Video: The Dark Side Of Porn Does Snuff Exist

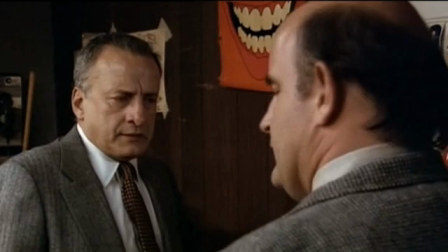8:26 A film like this, 8mm film, cost $200 or $300 to make. Sold out right in a store. Shown in peep machines.
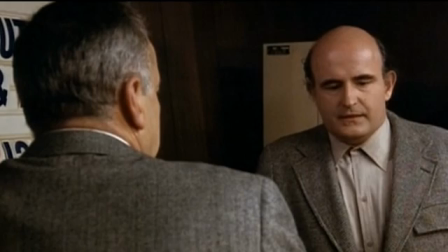8:33 It's impossible to track down. Nobody makes it. Nobody shows it.
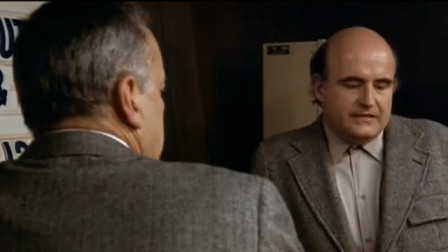8:38 Nobody sees it. It's like it doesn't even exist.
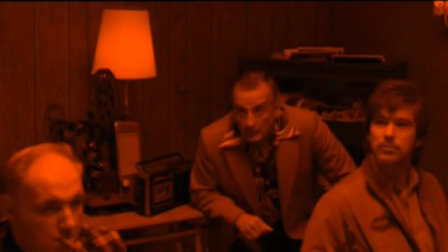8:45 In his search for his daughter, the main character, played by George C. Scott,
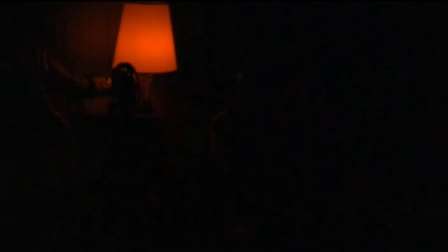8:50 reluctantly watches her in a porn movie and then has to sit through a fictional snuff film to find out if she's in it. You know, shot in a way by Paul Schrader to so you believe that this stuff exists on the underground.
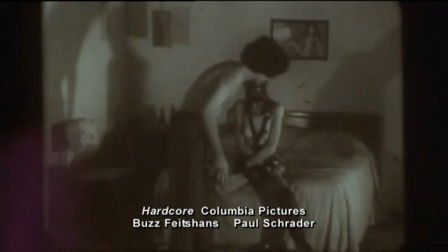9:07 This is what it looks like.
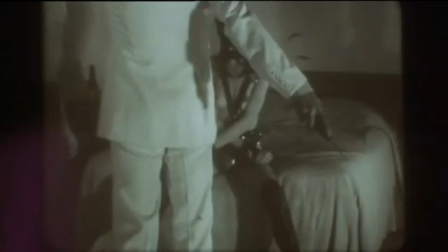9:14 There's a couple in this grainy footage. He's stabbed in the stomach, and then the girlfriend has her throat slit.
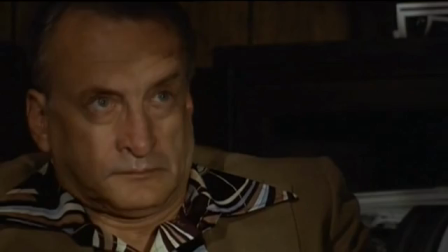9:21 And it's pretty realistic and graphic because the fact it's so crude.
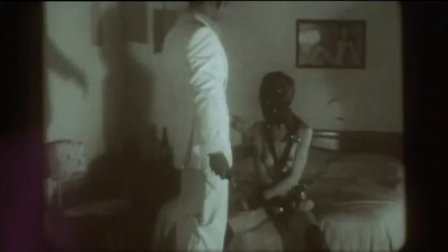9:27 And then we feel the revulsion of the main character because we're kind of complicit in the scene as well because we're watching him watching it.
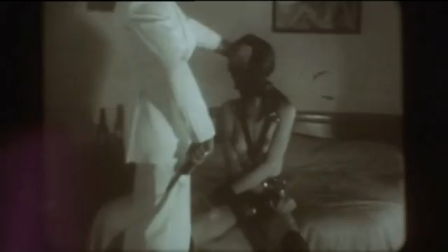9:35 And it's just very disgusting and very upsetting.
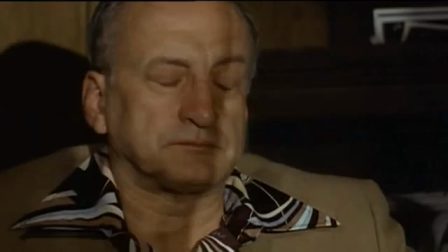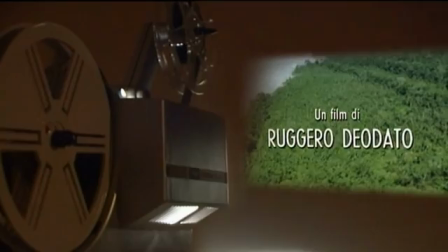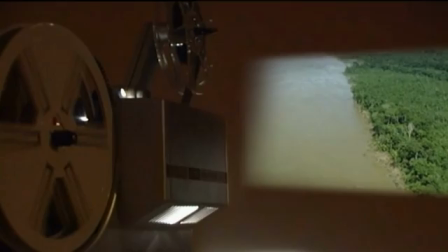9:50 A year later, the underground exploded into the mainstream with the release of Cannibal Holocaust,
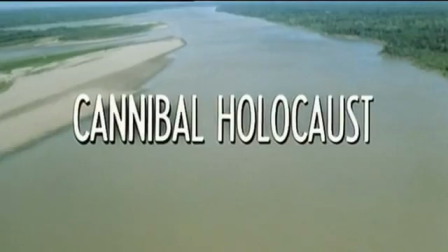9:57 whose stunning panoramas and memorable score mysteriously belied the savagery of its content.
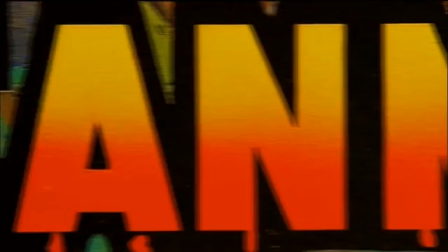10:03 Cannibal Holocaust falls into the category of a movie that's so low budget, you kind of believe it's real.
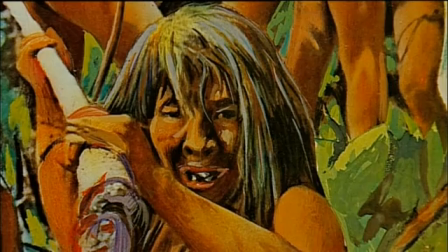10:09 And then you look at the people they use, and they use real cannibals and like jungle savages when they film this. You think, what monster made this movie? The courts accused me of really killing and torturing people. The court wanted to see the film with me, so they took me to a special room. Immediately from the judge's reaction, because he grimaced every time he saw a shocking scene, I could see that I would be convicted.
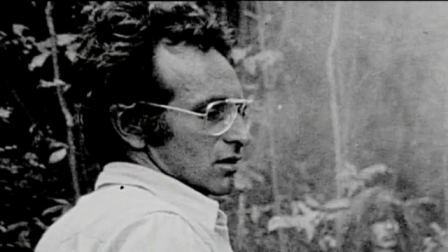10:41 The film opened in Italy on the 8th of February 1980 and caused uproar.
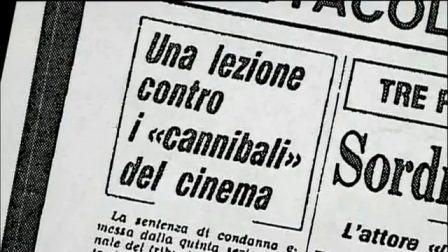10:46 It appeared to show documentary footage where people were beheaded, castrated, and eaten by cannibals.
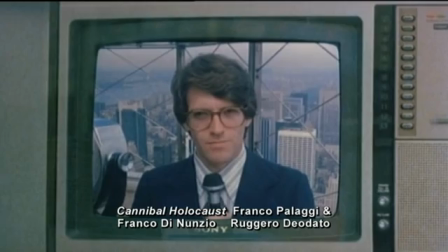10:52 It resulted in it being banned in Italy and Britain.
Four youngsters who never came back.
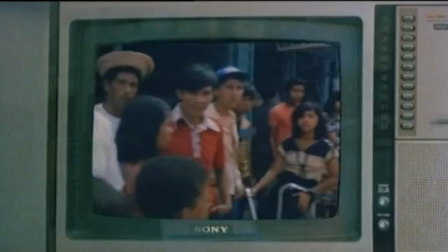11:00 But let's have a look at them at the beginning of their incredible...
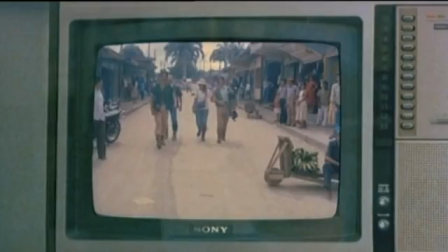11:02 The movie centers on four documentary makers who disappear in the South American jungle whilst filming a study of local cannibals.
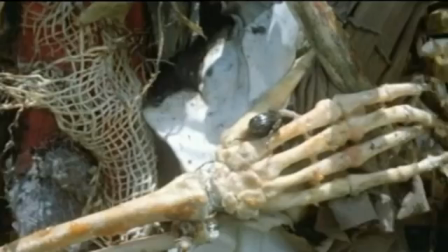11:14 Then their footage and bodies are found by a shocked rescue party.
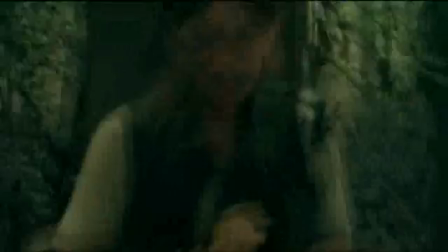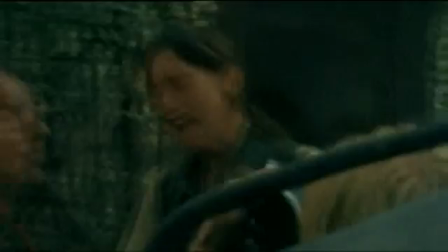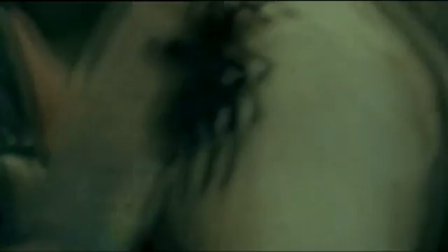11:34 The shaky camera work and haphazard direction exactly mirror the kind of footage an observational documentary team would shoot.
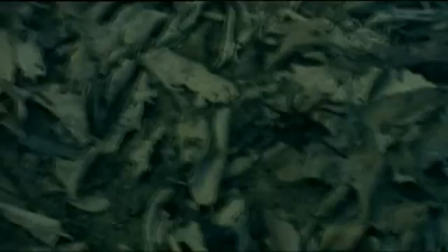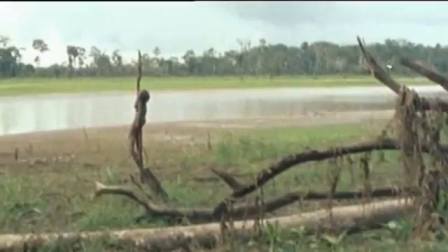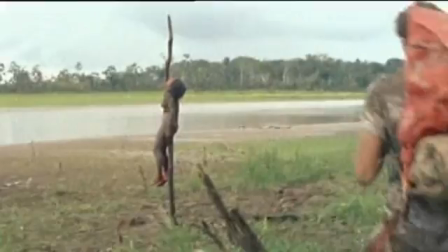11:51 One of the most controversial moments in the film is when the crew discover the impaling of one of the cannibals. And I have watched the scene over and over with a girl impaled on a pole, and we thought that has to be real.
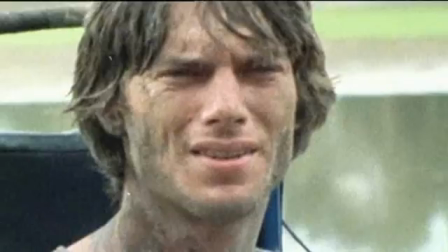12:03 Like, of course they took a dead body and just shoved a pole on it. It's unbelievable.
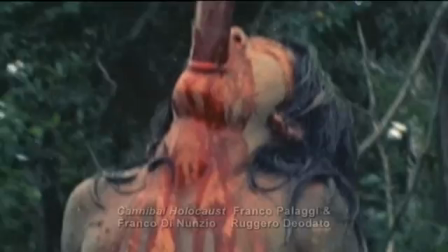12:09 It's horrible. That scene is one of the grossest images ever, you know, recorded for any film.
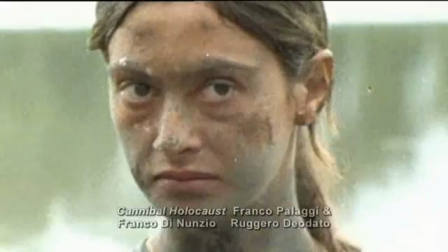12:17 It was pretty unpleasant and nasty, but it was a powerful moment.
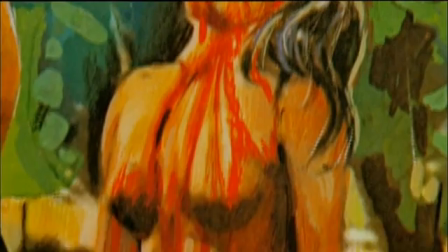12:29 When the film made its way to the UK in the early 80s, the lack of video licensing laws meant it was freely circulated, and many thought a genuine snuff movie had finally surfaced.
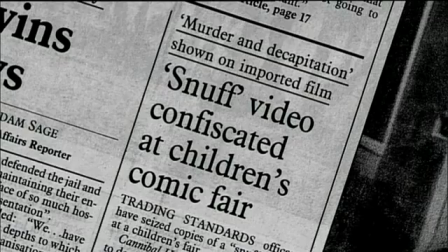12:41 There was a policeman who publicly said he'd seen a snuff movie, and it was called Cannibal Holocaust.
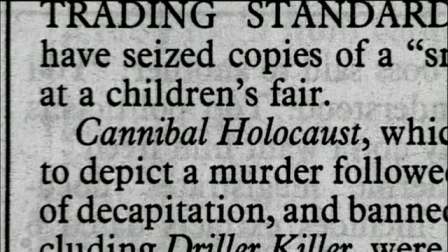12:46 And that was part of what caused the sort of moral panic about video nasties,
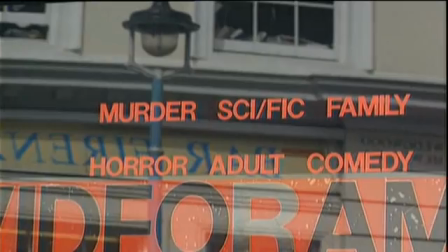12:50 was this view that children could get access to this material and there was nothing in law to stop them. The director of public prosecutions responded to the resulting public outcry by banning the film. The DPP set up a list of videos which were approved for prosecution, and that became known as the video nasty list.
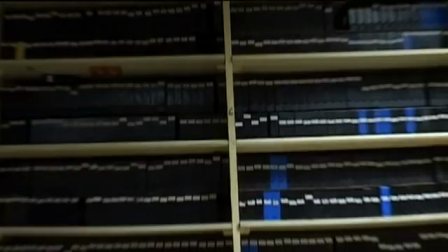13:10 And that persisted until 1984, when the Video Recordings Act established regulation of all videos in the UK.
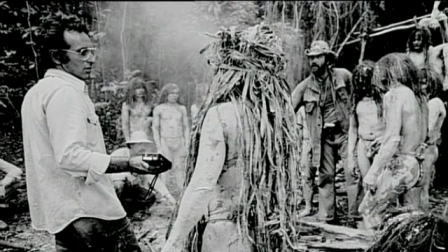13:22 Blurring the line between fact and fiction had serious consequences for the director when the Italian authorities put him on trial for the murder of the actors.
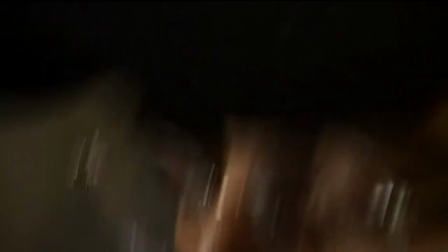13:33 I originally had a contract with the actors where they were asked to disappear for a year.
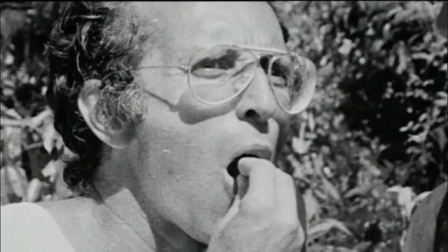13:39 But when I was in court on murder charges and things were going really badly, I had to bring one of them back to testify. Diodato was pretty much a genius at the way he tried to fool the audience with the camera running out of film and stuff like that. Yeah, he was very clever. As unpleasant as the film is and as crude as it is, you know,
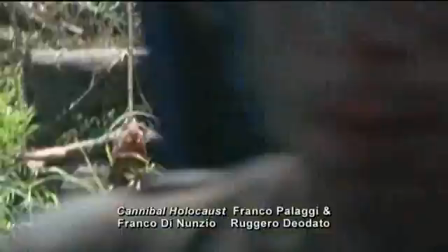14:02 he does have a pretty good grip of the cinematic technique.
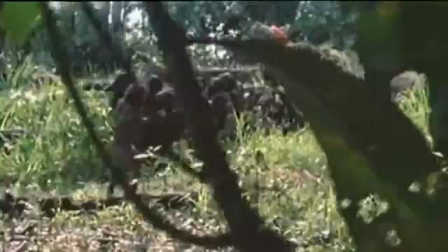14:11 By appropriating the techniques of the documentary world, Diodato had skillfully persuaded audiences into thinking they were watching real, uncut scenes.
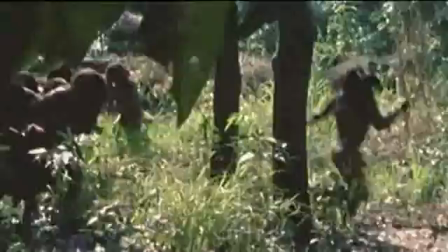14:20 This is especially true of the last footage, shot by the documentary crew, in which they capture their own murders.
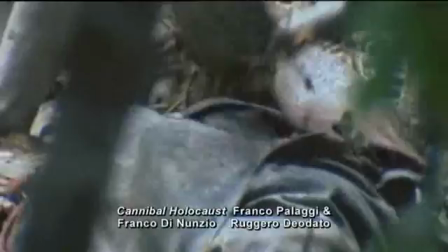14:29 You look at the people they use, and they use real cannibals and like jungle savages when they film this.
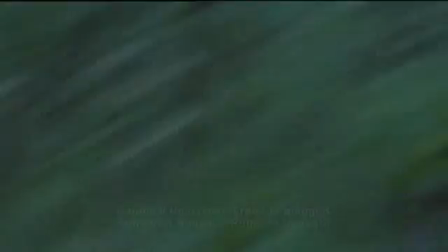How do you direct a bunch of cannibals in Colombia, in the jungle?
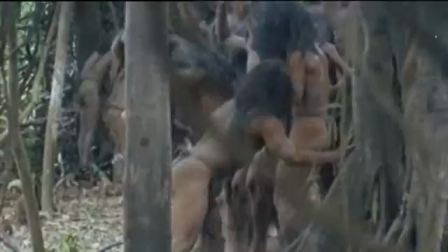14:48 How do you do that? Just that alone seemed to me like,
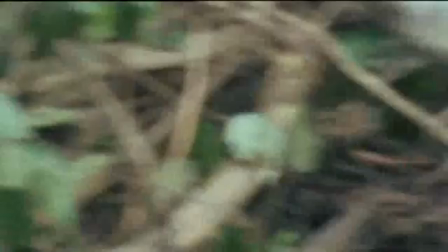14:54 it just felt like some of it had to be real. There's no laws, no one's watching them.
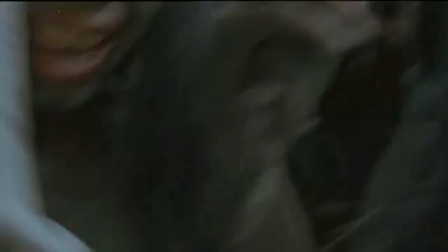15:03 it just gives you this really creepy feeling.
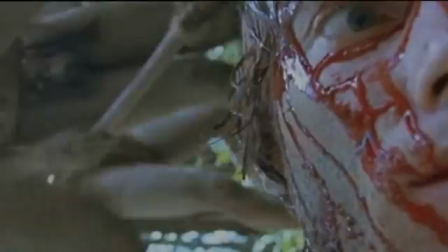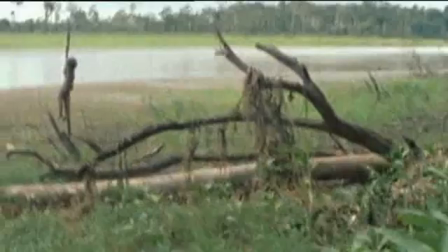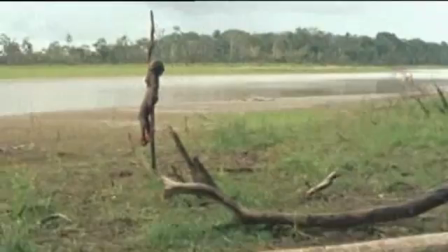15:18 To avoid jail, the director even had to reveal the secret behind the famous impaling scene,
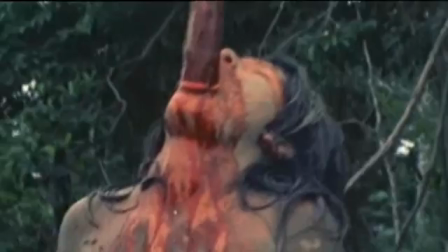15:24 which had duped many into believing it was real. Like, what crew member could say, hey, I'm going to stick a pole up your ass, it's going to come out your mouth, and you're going to sit there naked for a minute on camera covered in mud?
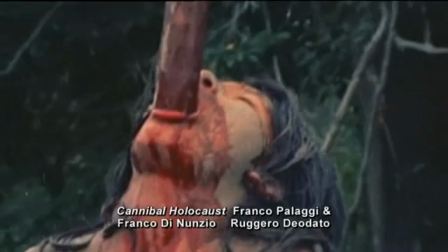15:36 Like, who would allow themselves to do that? And she doesn't move. You don't see her blink. You don't see anything. I just don't know how they did that shot. Special effects gave me a pole with a bicycle seat on it. The pole was put into the ground. The girl sat on the seat, and she had a rod of light balsa wood in her mouth.
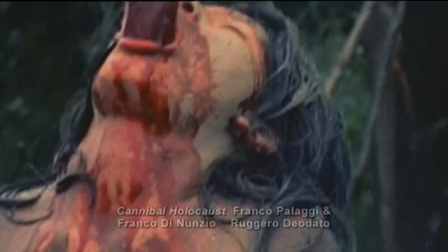15:57 Then everything was covered in blood to hide the seat. The way they faked that scene and other scenes in the movie were something that Hollywood special effects guys probably couldn't duplicate with millions of dollars.
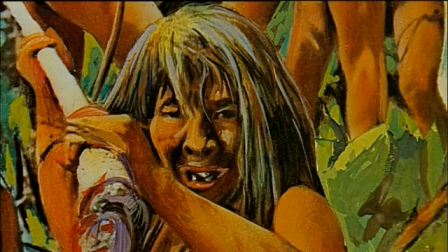16:16 The outcry caused by a cannibal holocaust and the public's belief in a real trade in snuff compelled the police to investigate.
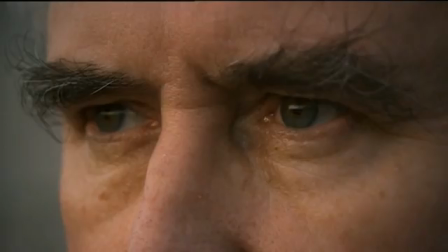16:25 Throughout the 80s, it was Michael Hames' job as head of the obscene publications department to uncover the truth.